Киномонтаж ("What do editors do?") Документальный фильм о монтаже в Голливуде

Для меня фильм «На последнем дыхании» слишком хиповый. Я ведь вырос в Lower East Side в итало-американской семье. У меня фильм ассоциировался с битниками. Он такой, как бы сказать, богемный, раскованный.
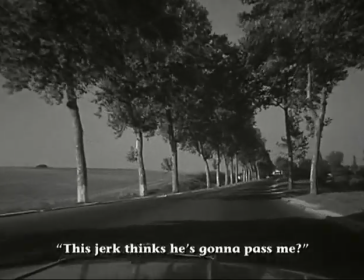63:31 Он мне понравился.
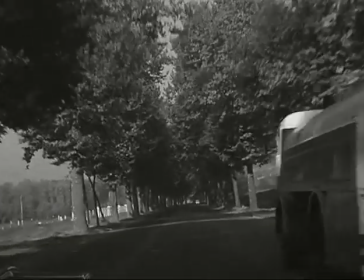63:36 Когда я впервые посмотрел «На последнем дыхании» в 60-е годы, это было что-то такое «Вау!»
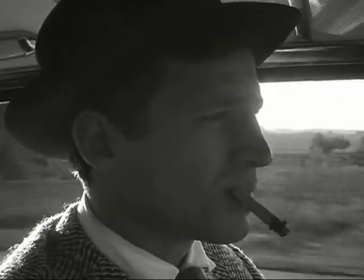63:41 Уже в первые пять минут, когда появился Жан-Поль Бельмондо, этот мелкий воришка, все правила были нарушены. Сколько времени держать план? Никакой плавности повествования, даже направление движения в кадре.
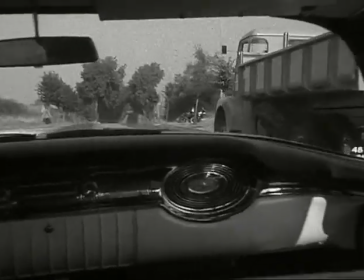63:53 Все было перепутано.
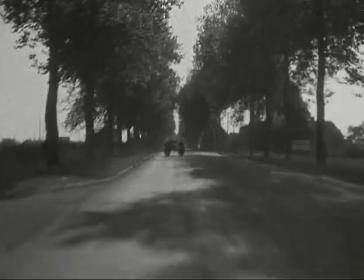63:57 Я подумал, либо этот парень не знает, что делает, либо так уверен в себе, что каноны монтажа не для него,
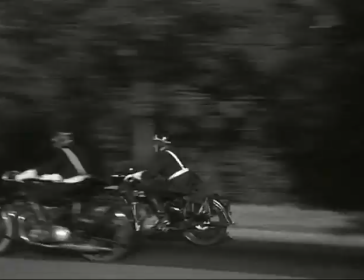64:03 что он пытается показать нам какой-то новый способ использования материала для того, чтобы рассказать историю. Есть несколько фильмов, которые действительно изменили наше понимание того, что такое кинорежиссура. И, конечно, что такое монтаж. И, по-моему, один из таких новаторских фильмов — «Бонни и Клайд». Говорят, я первой нарушила правила, но это далеко не так. И русские нарушали правила, и немцы нарушали правила, так что в этом не было ничего нового. Но для Голливуда это было ново. Несколько монтажеров оказали на меня очень сильное влияние.
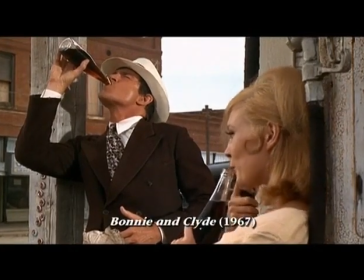64:44 Диди Аллен, несомненно, научила меня не бояться риска и делать то, что, по идее, не должно сработать. Когда Бити и Фэй Дауны знакомятся, они стоят на углу улицы. Она говорит: «Я не верю, что ты грабишь банки». А он отвечает: «Граблю, посмотри на пушку». Вытаскивает пистолет и направляет на нее прямо на улице.
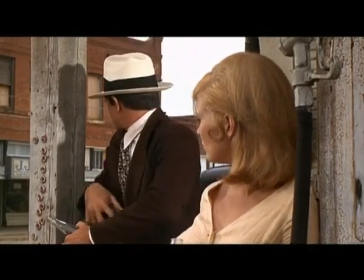65:09 Тут можно было бы сделать вертикальное панорамирование на пистолет, затем панорама на ее руки с бутылкой Кока-Колы, потом вверх на ее лицо.
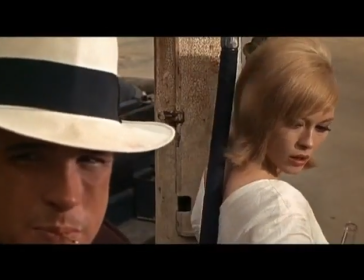65:17 Но вместо этого ее глаза, пистолет, снова он. Сцена держит вас в напряжении.
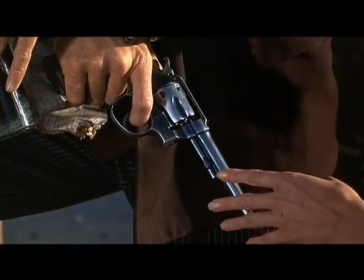65:24 Есть и возбуждение, и опасность, и эротика в том, что вы не видите каждый момент целиком. Ему не дают полностью развернуться на ваших глазах. «Бонни и Клайд» — фильм более жестокий, чем все, что мы делали до тех пор. Это было снято замечательно, потому что Артур хотел, чтобы эта сцена была хорошо смонтирована. И она прекрасно получилась с первой попытки.
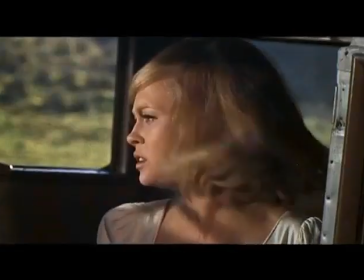65:47 Джерри Гринберг был моим ассистентом, и на последней сцене я оставила Джерри одного.
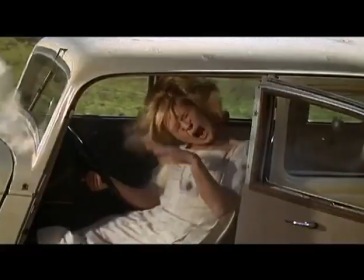65:52 Он сделал черновой монтаж, и я потом только все подсократила.
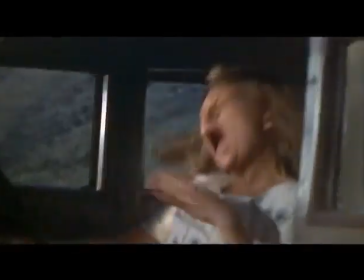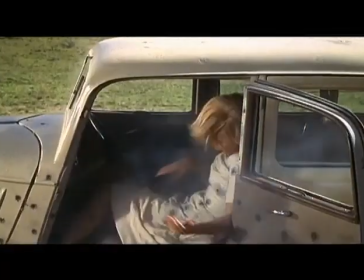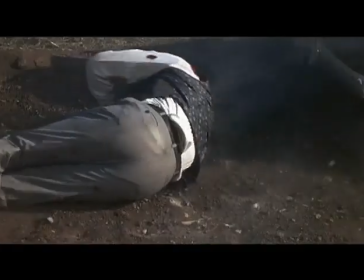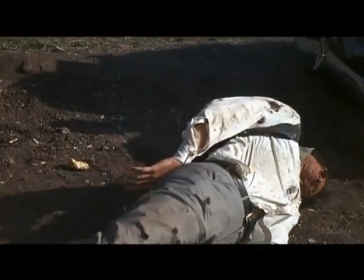66:15 Я не говорю, что это стало началом американской новой волны, потому что до фильма «Бонни и Клайд» были другие, хотя и менее известные картины. Но этот фильм, подобно «Рождению нации», публика заметила и сказала: «Ого!».
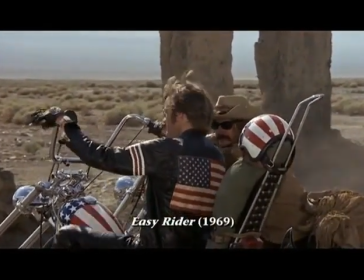66:29 Фильм «Бонни и Клайд» подготовил почву для таких лент, как «Беспечный ездок».
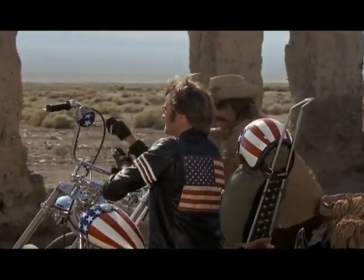66:34 У меня за плечами был всего один полнометражный фильм, когда мы приступили к «Беспечному ездоку». Я монтировал, пока они ездили. Приходили километры от снятой пленки, и это было здорово, замечательно, ни на что не похоже.
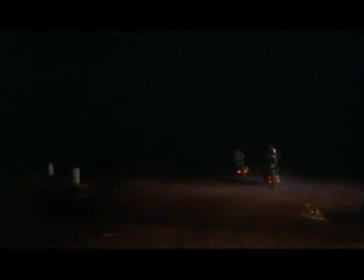66:49 Эти переходы все помнят, от одной сцены к следующей, когда мы забегаем вперед, потом возвращаемся назад, к предыдущей сцене.
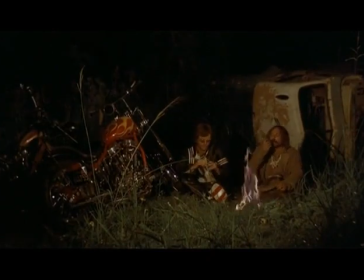66:57 Деннису не нужен был линейный монтаж, мне не нужны были наплывы. Поэтому мы вот так и скакали. И Деннису пришла идея: а что, если пойти вперед, а потом вернуться назад?
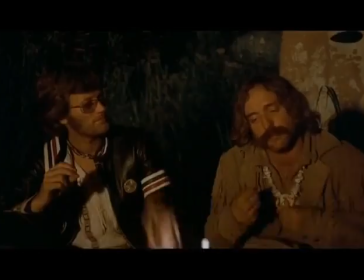67:10 Я сказал: да, давайте сделаем это только три раза. В конце концов, мы пришли к оптимальной длине каждого такого скачка — 6 кадров. И я сказал: теперь мы можем использовать это, когда захотим. Но, как потом оказалось, это превратилось в избитый прием, и мы перестали его применять. Я сказал: нет, мы будем им пользоваться только в особых случаях.